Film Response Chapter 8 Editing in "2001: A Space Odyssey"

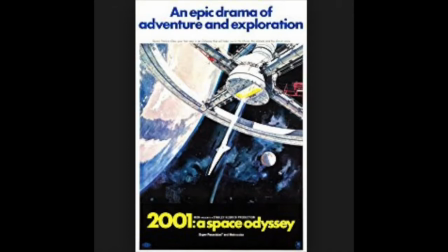2001 A Space Odyssey was directed by Stanley Kubrick and released in 1968. Deemed as culturally, historically, and aesthetically significant by the United States Library of Congress, this film is widely regarded as one of the greatest and most influential ever made. A science fiction film, 2001 A Space Odyssey,
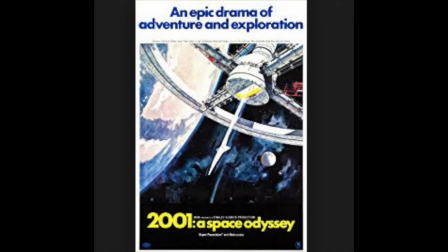tells the story of a voyage to Jupiter with a sentient computer named HAL after the discovery of a black monolith affects the future of humanity.
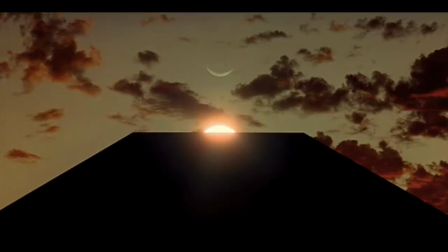This film opens up with a scene from millions of years ago of a tribe of hominids who awaken one morning to find a giant black monolith.
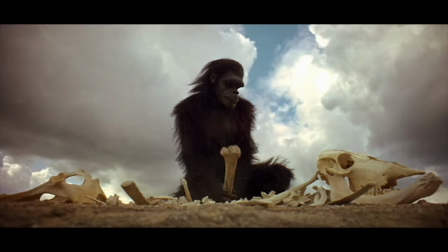Influenced by the monolith, these apes learn how to use a bone as a weapon to use against other competing tribes in the desert.
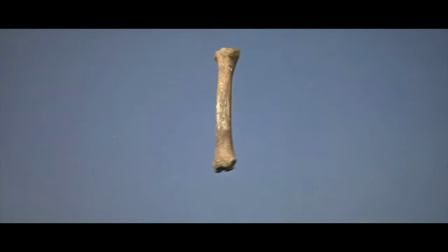After this scene, the audience sees a jump cut to millions of years in the future.
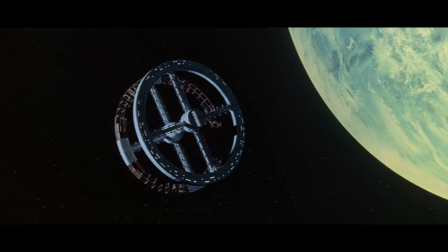A jump cut, as defined by Barsam and Monaghan, is a sudden, perhaps illogical, and disorienting ellipse between two shots.
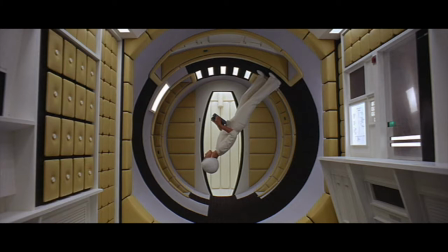This cut is so dramatic, in fact, that at first the audience probably questions what the first scene has to do with the next.
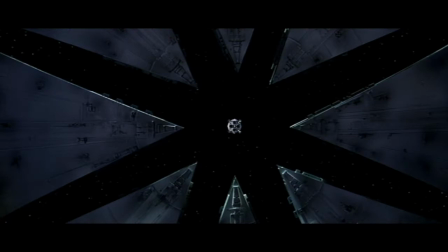From bone to satellite, we now are shown the great advances of mankind. Throughout the first half of this film, we are shown different familiar images.
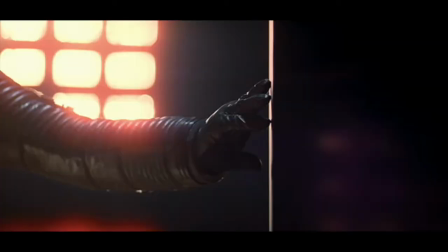One of the first is early hominids finding their monolith, compared to man in the future finding their own monolith.
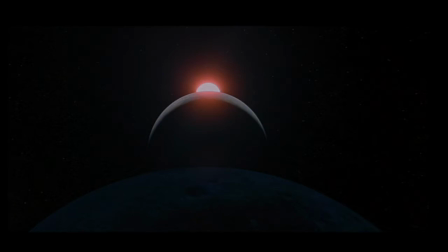We are also shown the familiar image of an eclipse multiple times throughout this film.
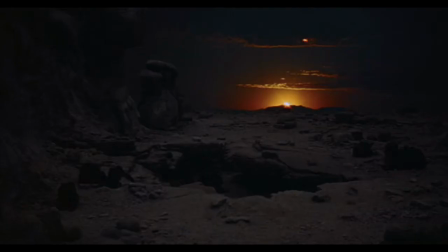The reoccurring images in this film are similar to the ones used in The Night of the Hunter, directed by Charles Lawton about 10 years prior.
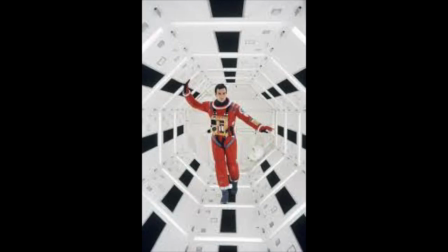In response to this new discovery of a black monolith, a mission is sent to Jupiter. The mission team consists of five men, although three are in a state of hibernation, and also Hal, a sentient computer.
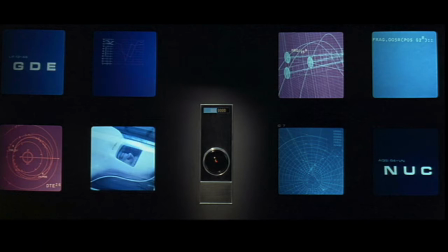Sentient meaning he is capable of emotions, feelings, speech, and also intelligent beyond belief. After Hal makes a mistake regarding the spaceship's operation, the men begin to question House's accuracy and whether or not they should shut him off.
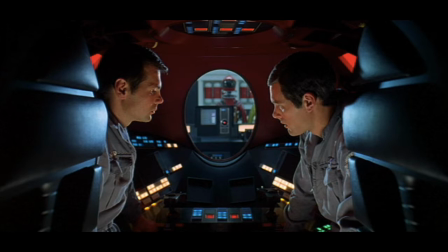In the last scene before intermission, we see Kubrick use shot-reverse editing to show Howe reading the lips of the astronauts to learn that they are planning to shut him off. Barsman-Monahan defines shot-reverse editing as one of the most prevalent and familiar of all editing patterns,
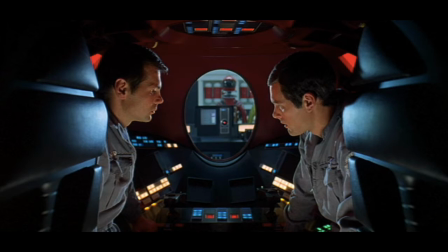consisting of parallel editing between shots of different characters, usually in either conversation or confrontation.
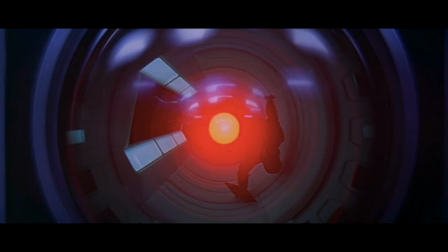We see shot-reverse here by showing Howe watching the astronauts, and then we see through Hal's eye to see what he actually sees and how he's able to read their lips.
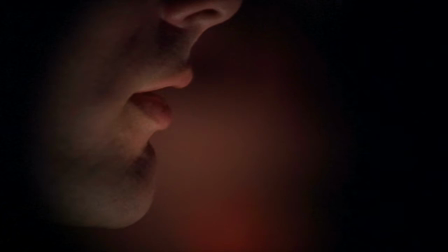This is an eerie way to end the first half of this film and set up for the second half.
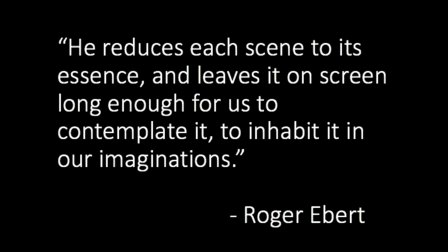In a review by Roger Ebert, we see the impact that ASL, or average shot length between cuts, can have on an audience. Stanley Kubrick's 13 second ASL, which would be considered quite long compared to modern movies today, is designed to allow the audience to question every shot they see in this film.
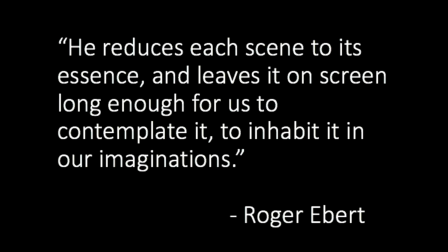This proves Ebert's belief that 2001 was not created to thrill an audience, but rather to inspire their awe.
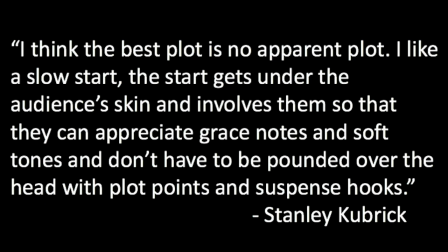And this quote from Kubrick helps us understand his reasoning behind the discontinuity in the first jump cut, and also why the film seems to take so long to pick up action. Kubrick's comment here shows us that it all is for a reason.